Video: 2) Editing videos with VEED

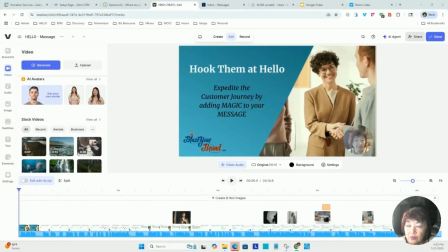0:00 Hey there, so I'm using Vimeo right now to record another video on my video editor. So you'll see here I can make my head a little bit bigger. I am in VEED, which I actually discovered after kind of Googling and finding different video editors.
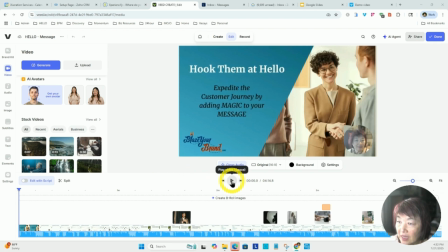0:17 And the thing I like about this, if I were to play a workshop lesson that I recorded, you'll see here.
Hey there, so we're going to start the Hook Them at Hello program.
The reason I'm pausing there is because if I were just to do my slide deck,
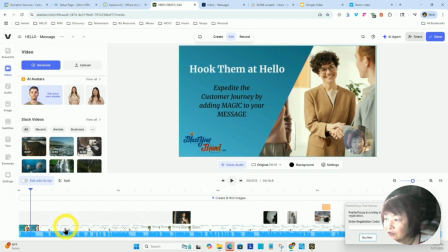0:34 which I've got some pictures and stuff, let me kind of jump ahead a little bit.
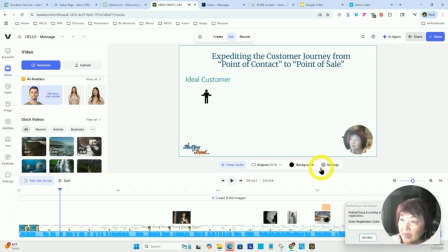0:39 So you'll see I've got a PowerPoint behind me, my little circle head, because what I did was I shared the screen of my slide deck and then imposed my circle head on top of that during the share screen.
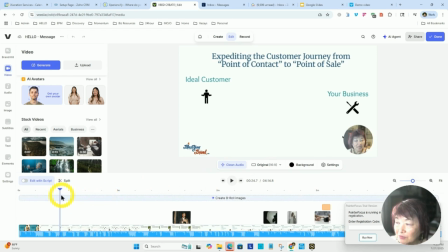0:55 But if I were to just have a PowerPoint presentation, it gets pretty boring. And as Marisa has said in teaching our classes, we're applying the paper plane version of our course, but we also want to make it a little bit more interesting.
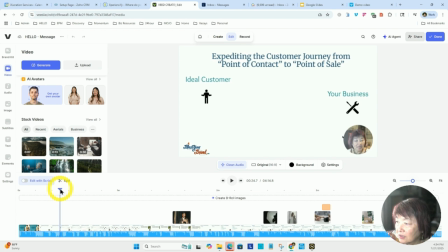1:08 And she does all these cool transitions, but that's what this tool allows us to do. So if I scroll ahead, let me just play a little bit.
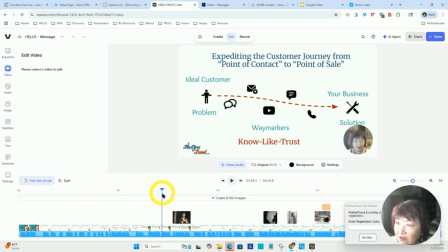1:16 So again, if I were just to have the whole thing as a slideshow, it's not bad.
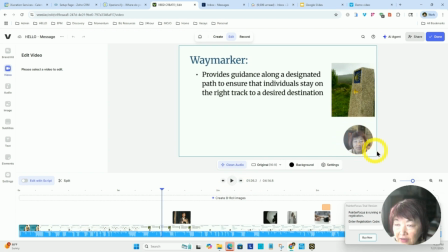1:21 But one of the things, and I'll tell you the reason I like the circle head, because I just don't like disembodied voices. Even if they're not looking at my head, I kind of like people to know that I am talking. But let me just play this.
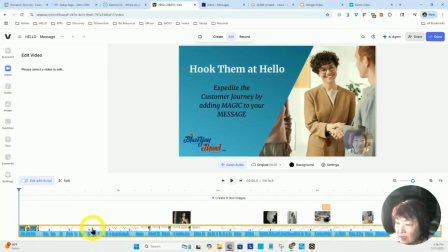1:40 In VEED, what I did was I uploaded that downloaded video from Vimeo, and you see that this is the voice. These is the video image, and you'll see the slide deck kind of changing. But what I can do is I can layer these, what they call B-rolls, on top of it.
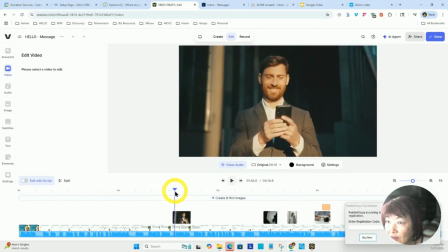1:59 So as I'm talking, I can actually transition to a video or an image.
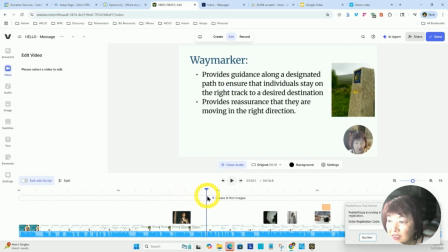2:05 And it makes it a lot more interesting as I'm going through my slide presentation,
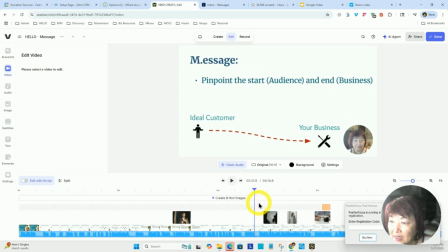2:10 because instead of just being a slide deck, it will actually show videos.
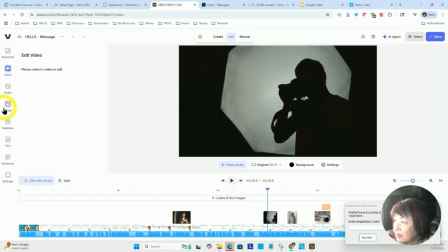2:19 And you can go over to the image or the video section and search for different things.
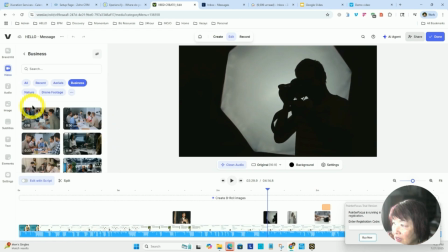2:27 So what I did was I would go to business, because most of mine are business, and I would type in something like photographer,
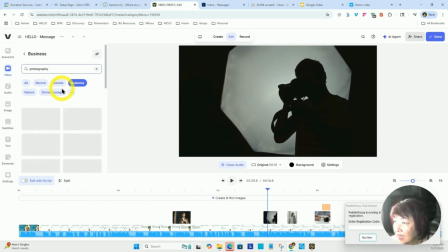2:34 because I'm talking about photography in the slide deck. And it gives me a bunch of images. And then I can just drag that image. So as I go through my slide deck, it's not just PowerPoint that they're seeing.
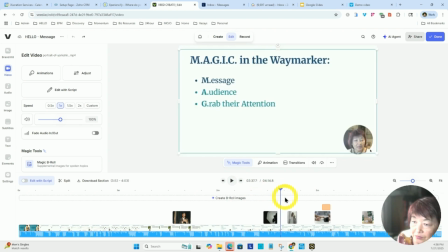2:51 So then you can just drop these B-rolls on top of your presentation.
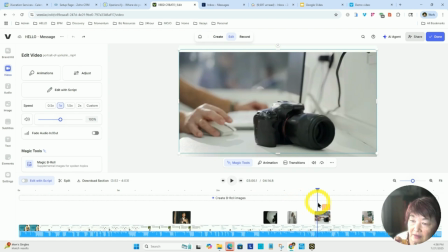2:59 And in this case, I decided to be a little funny because I'm talking about focusing on one target market.
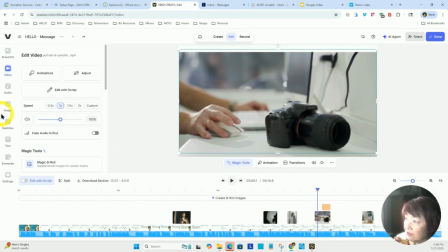3:06 And I put some text. So one of the other things you can drag is text. And if you scroll over there, you'll see how it just has a, did I say focus, pun intended, question mark?
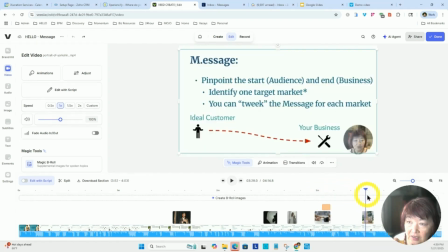3:20 And I've got another presentation and then another video that I put there.
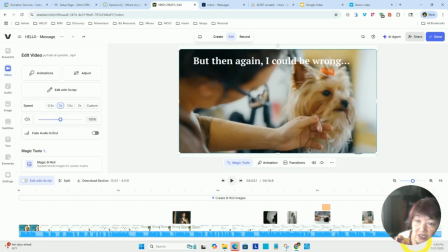3:28 And one last video and more text. So this is just a matter of dragging the appropriate video. You can do audio on top of it. And this would be like sound effects, images, like still images. You can even get GIFs in there, like Marisa uses a lot of GIFs. You can add subtitles.
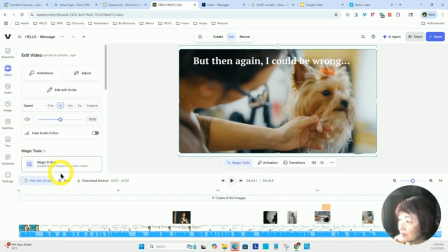3:47 I decided because I'm in PowerPoint, I didn't want subtitles. And then when you're done, you just hit this button. Now you have an edited video because you edited this in Vimeo, and you've added some interesting B-roll transitions.